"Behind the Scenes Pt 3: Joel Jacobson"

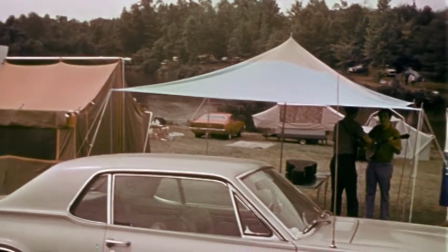So again, matching the film with the sound of the Little Brothers playing on stage,
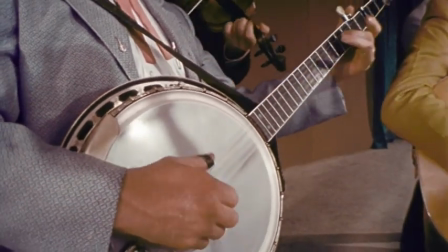and And then cutting back to show you Don Stover here with the banjo and his claw hand hanger style.
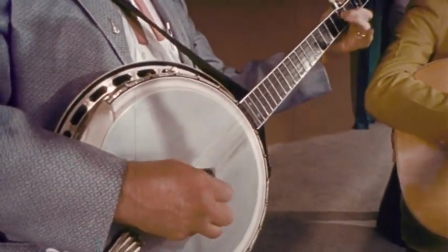This was not that easy to do, but Joel Jacobson had a two-headed tape deck, a steam deck.
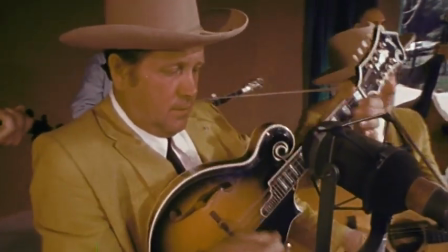So he was able to watch two separate pieces of film at the same time.
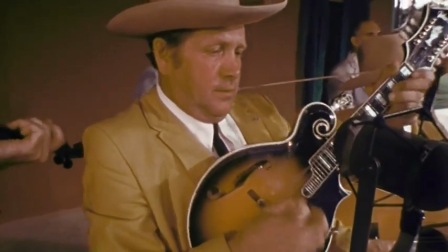So we had the actual footage and the sound of Black Mountain Rag on one deck.
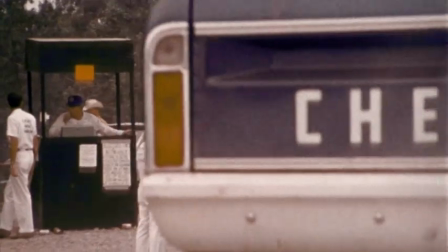And then we were able to take a look at the other shots that we've taken around the festival grounds
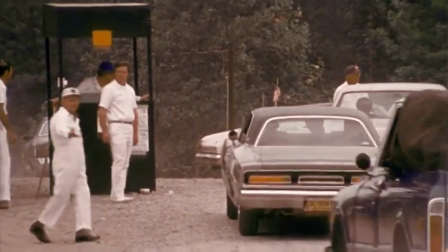and try to match them to see if we can get something that kind of went with the music.
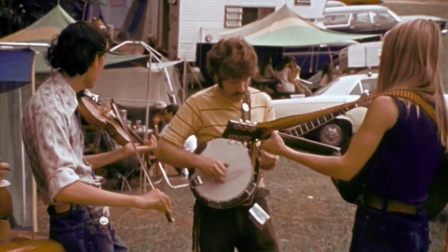I'm reminded of the cost of colored film back then,
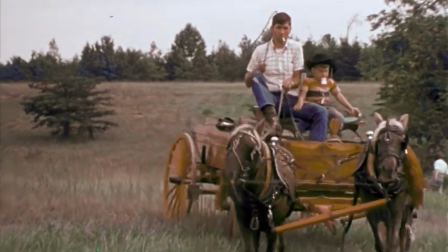and it's so great now to see this festival in living color.
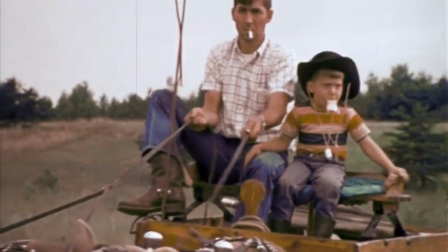It was something that, it was probably one of the largest parts of our entire budget.
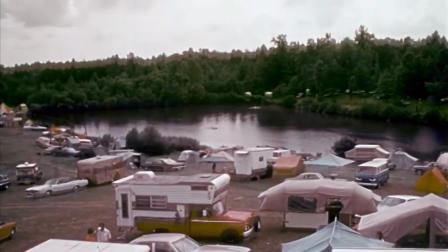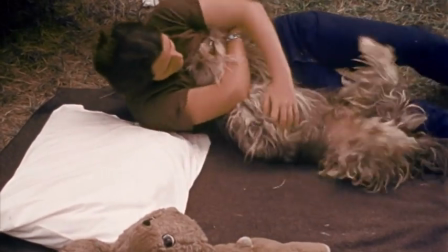Now one of the people that show up in this film, it's quite interesting I think,
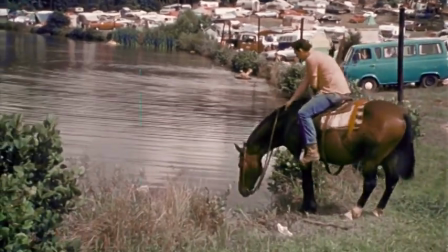the fellow on the horse here at the pond is the father of Cody Johnson
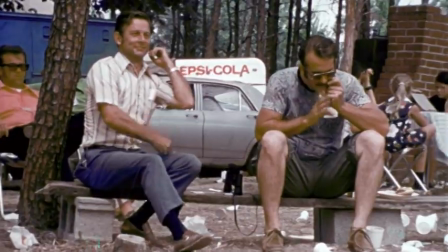and Cody and his wife Donna now own Bluegrass Park and they were the ones who put together this great 50th anniversary of the
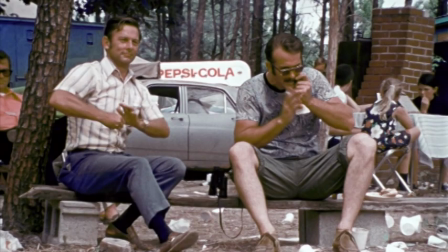filming of Bluegrass Country Soul at the festival park back in 2021.
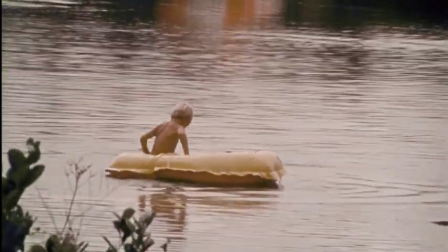And we felt that it was important not only to capture the music on stage,
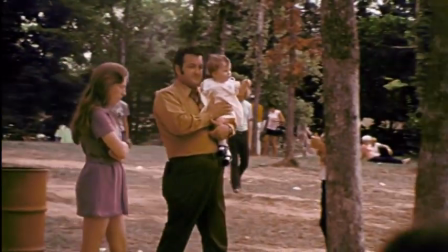but also to show the surroundings of the festival and the people who were there and to get a feeling of what it was like to actually be there.
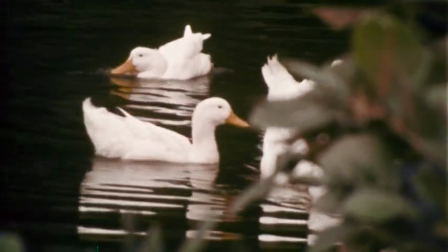And here you see these ducks. These ducks are still in the pot.
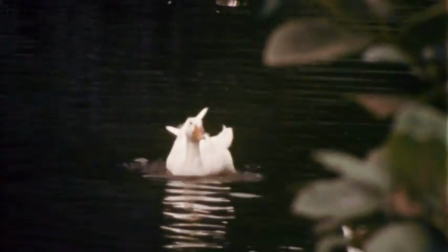And after 50 years they don't look a day older. It's absolutely amazing.
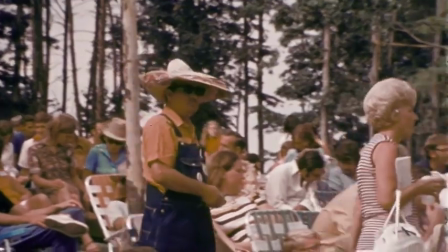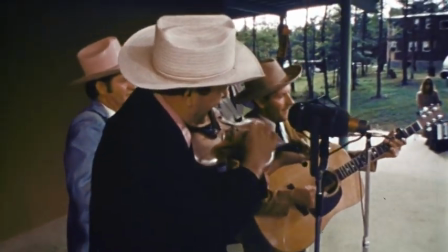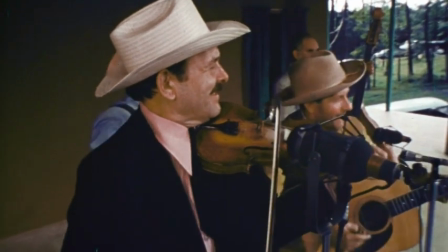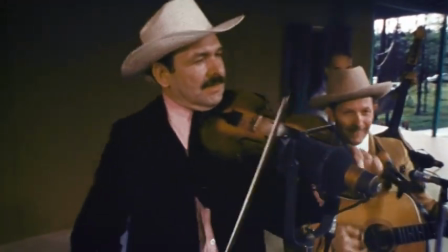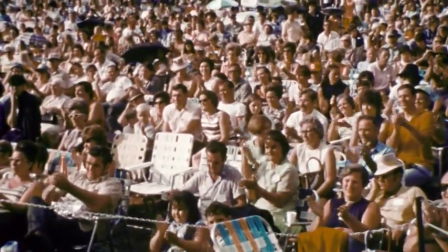So after Black Mountain Rag, we thought it would be a great idea to kind of introduce people to Carlton Haney,
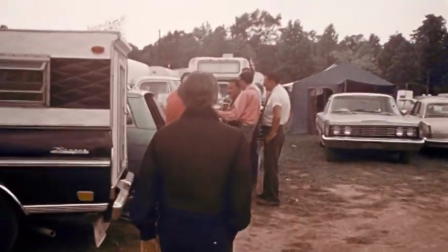who was the man who put the whole festival together and gave us permission to come and shoot it.
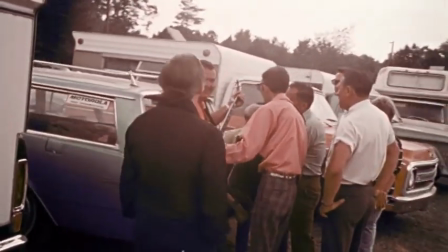So we followed Carlton as he was walking around the festival grounds and
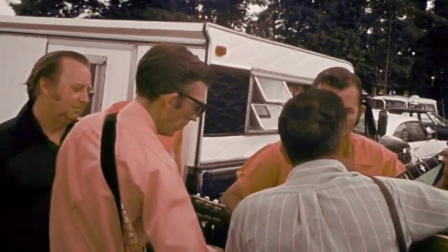just asked him to kind of explain Bluegrass to this audience,
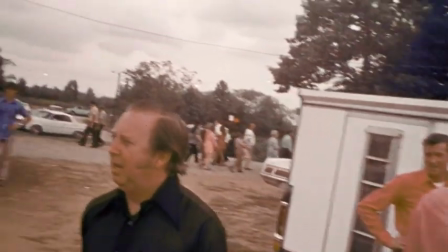this movie audience, and this is what he came up with.
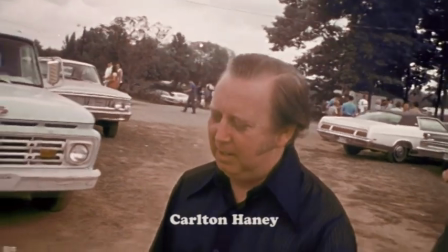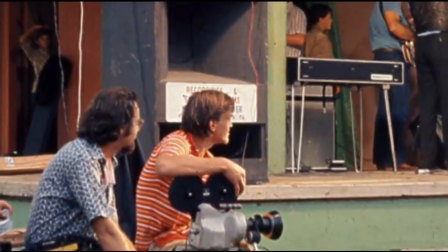And that's how we opened Bluegrass Country Soul and how collaboration of many different individuals came together on sound,
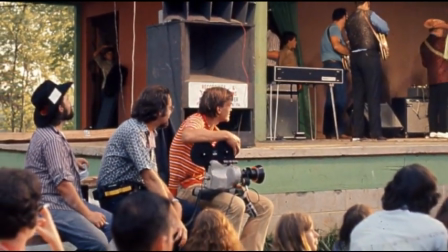picture and editing to bring it all together in one film.
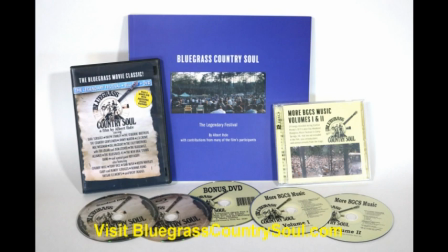And the end result was the 50th anniversary Bluegrass box set of our Bluegrass Country Solon. It's still available and we want to thank all the guys, especially Joel Jacobson and Doug McCash for all their hard work on making this possible. Thanks guys.